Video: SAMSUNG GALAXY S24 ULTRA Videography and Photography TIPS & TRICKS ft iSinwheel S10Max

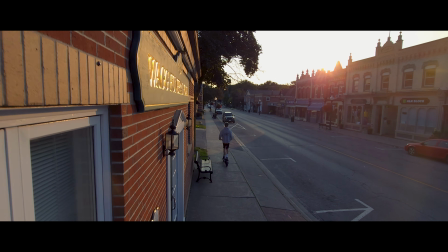[0:00]
Ahoy, this is Zdenka. In this video, I'm going to go through videography and photography tips and tricks with Samsung Galaxy S24 Ultra,
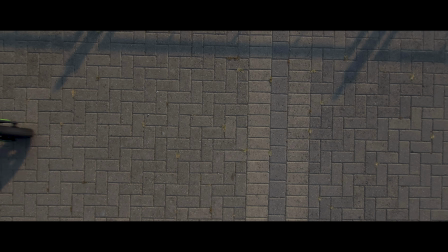[0:08]
correct settings, angles, moves, accessories, and much more. This video is brought to you by iSinwheel. Let's start with camera settings for filming in automatic mode first.
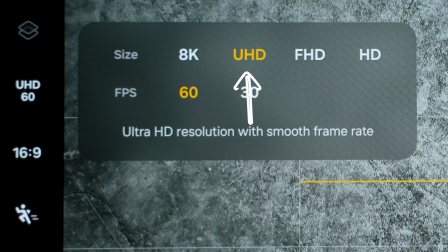[0:22]
Resolution is set to UHD, that is 4K, to get the highest quality possible.
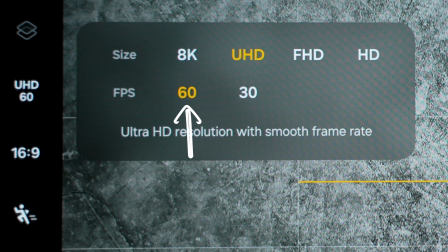[0:27]
Frame rate is 60 frames per second,
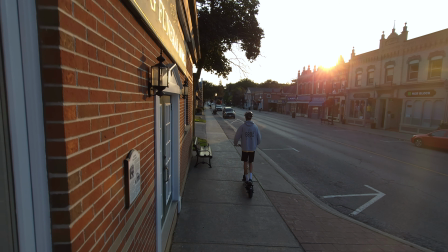[0:30]
as this gives us the flexibility to slow down the clips 40% in a post to create a slow motion if we choose to do that.
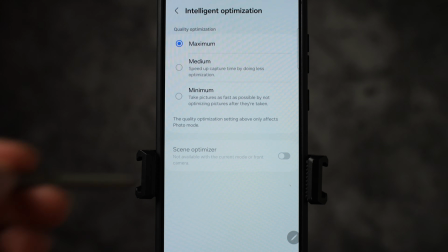[0:39]
In camera settings, intelligent optimization is set to maximum.
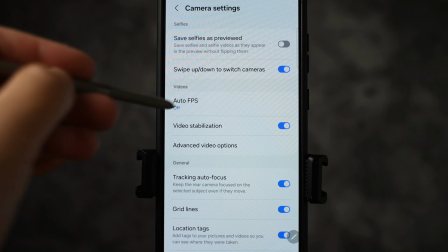[0:44]
Video stabilization is on.
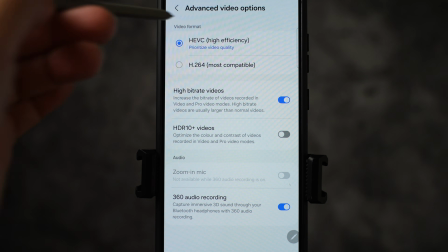[0:46]
Under advanced video options, I have HEVC format selected with prioritize video quality option.
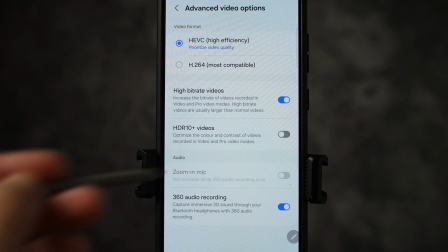[0:55]
High bitrate videos are enabled, but HDR10+ is disabled as I prefer the more natural look.
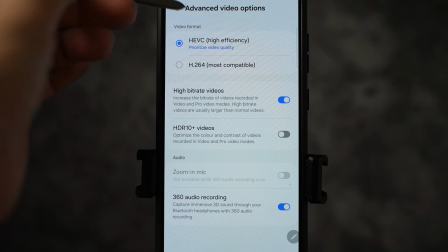[1:03]
Let's go back to camera settings.
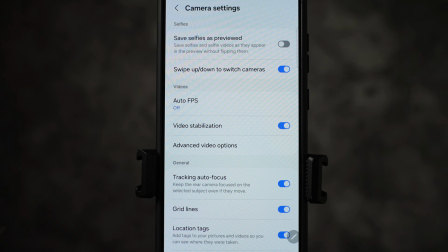[1:06]
Tracking autofocus is on, grid lines are on, and lastly, I also recommend enabling everything in settings to keep, so when you close the camera app and open up again, your last settings you used will be there instead of default settings. This phone has a great stabilization, so I could film handheld, but for long shots, it will be much better to use gimbal, as the gimbal will keep the horizon perfectly straight and all the movement will be controlled.
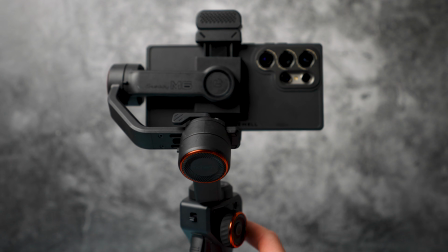[1:38]
The gimbal I'm using is Hohem iSteady M6. The first shot will be filmed in lock mode.
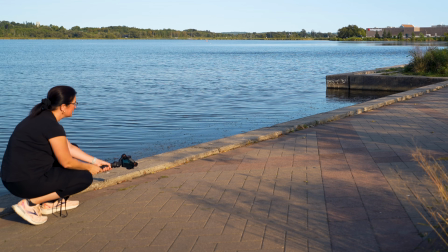[1:45]
Let's frame the shot first. The lock mode will hold the frame no matter how we will move.
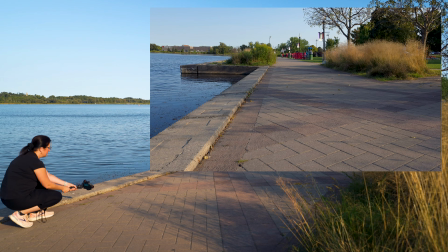[1:52]
Then go low and slowly bring the camera up.
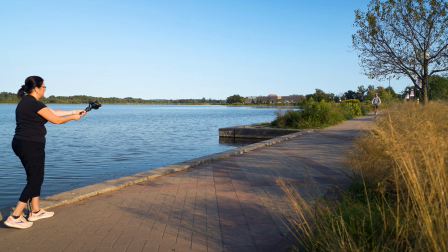[1:55]
As there is already a movement of Tom riding the scooter, you are going to introduce even more movement, resulting in a nice dynamic shot.
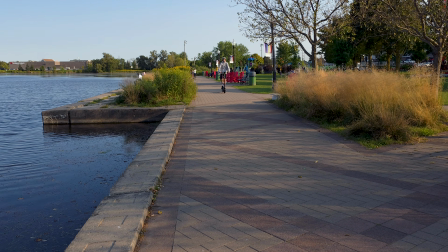When you are filming in automatic mode, you are not going to get the natural motion blur as the shutter speed is very high.
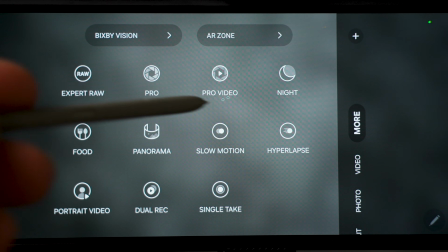[2:19]
Let's go to Pro Video mode, where you can film in manual mode.
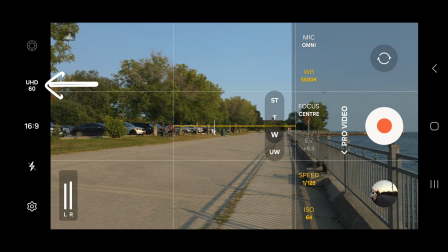[2:24]
Again, resolution is set to UHD, frame rate is 60 frames per second. White balance is set to 5500 Kelvin for daytime light. Focus is set to center. Speed is set to
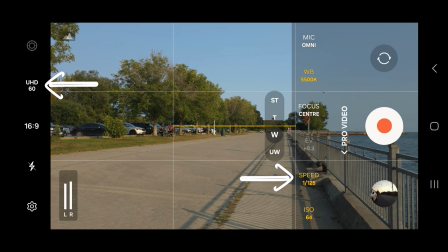[2:40]
1/125th, as we have to double the 60 frames per second, so 2 times 60 is 120. The closest is 1/125th, and ISO is brought to the lowest number possible.
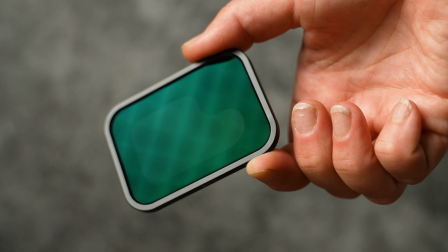[2:54]
When you film in manual mode outdoors, you need to use ND filters that work as sunglasses, as with these settings you will get this bleached image. Many of you ask me what case I have on this phone.
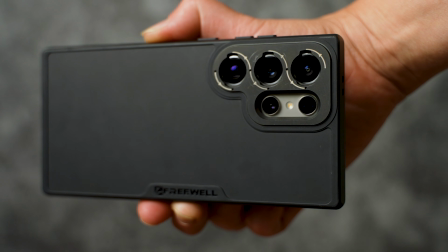[3:09]
It is freewell case, as this one allows me to use their magnetic filters and lenses.
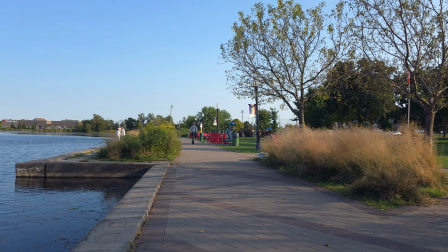[3:15]
Let's take the same shot. Let's do a different shot, but this time in the city. Gimbal is set to pan follow mode.
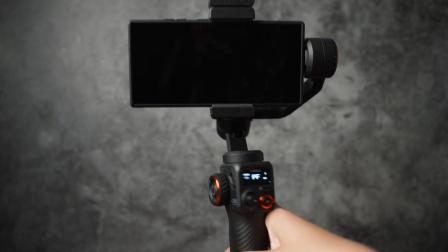[3:28]
Tilt motor is locked, which means that the camera will stay at the same height.
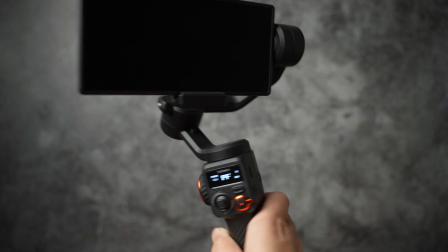[3:33]
It's not going to move up or down, only sideways. The camera choice here is the main camera.
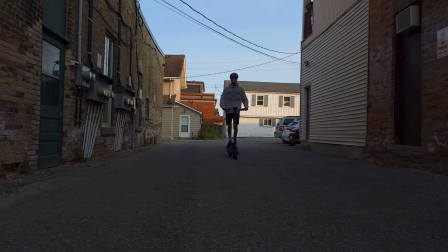[3:39]
You don't want to really use ultra-wide angle lens, as the walls will be distorted.
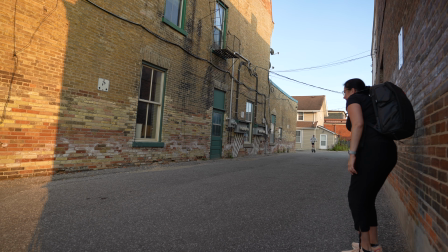[3:44]
Bring your camera lower, go as close to the wall as possible,
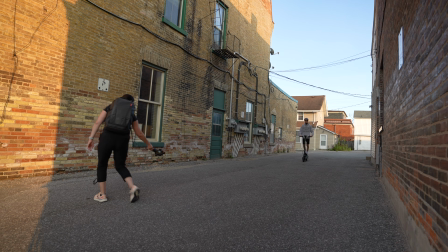[3:49]
and simply move to the other side again to another wall, as close as possible.
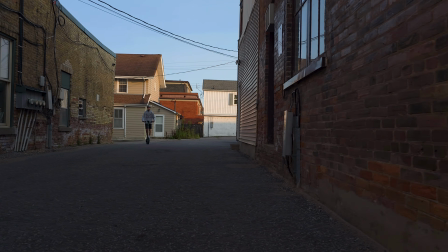[3:55]
Tom is riding, I am moving, lots of dynamic movement is created in this shot. Let's add more movement to the side shot.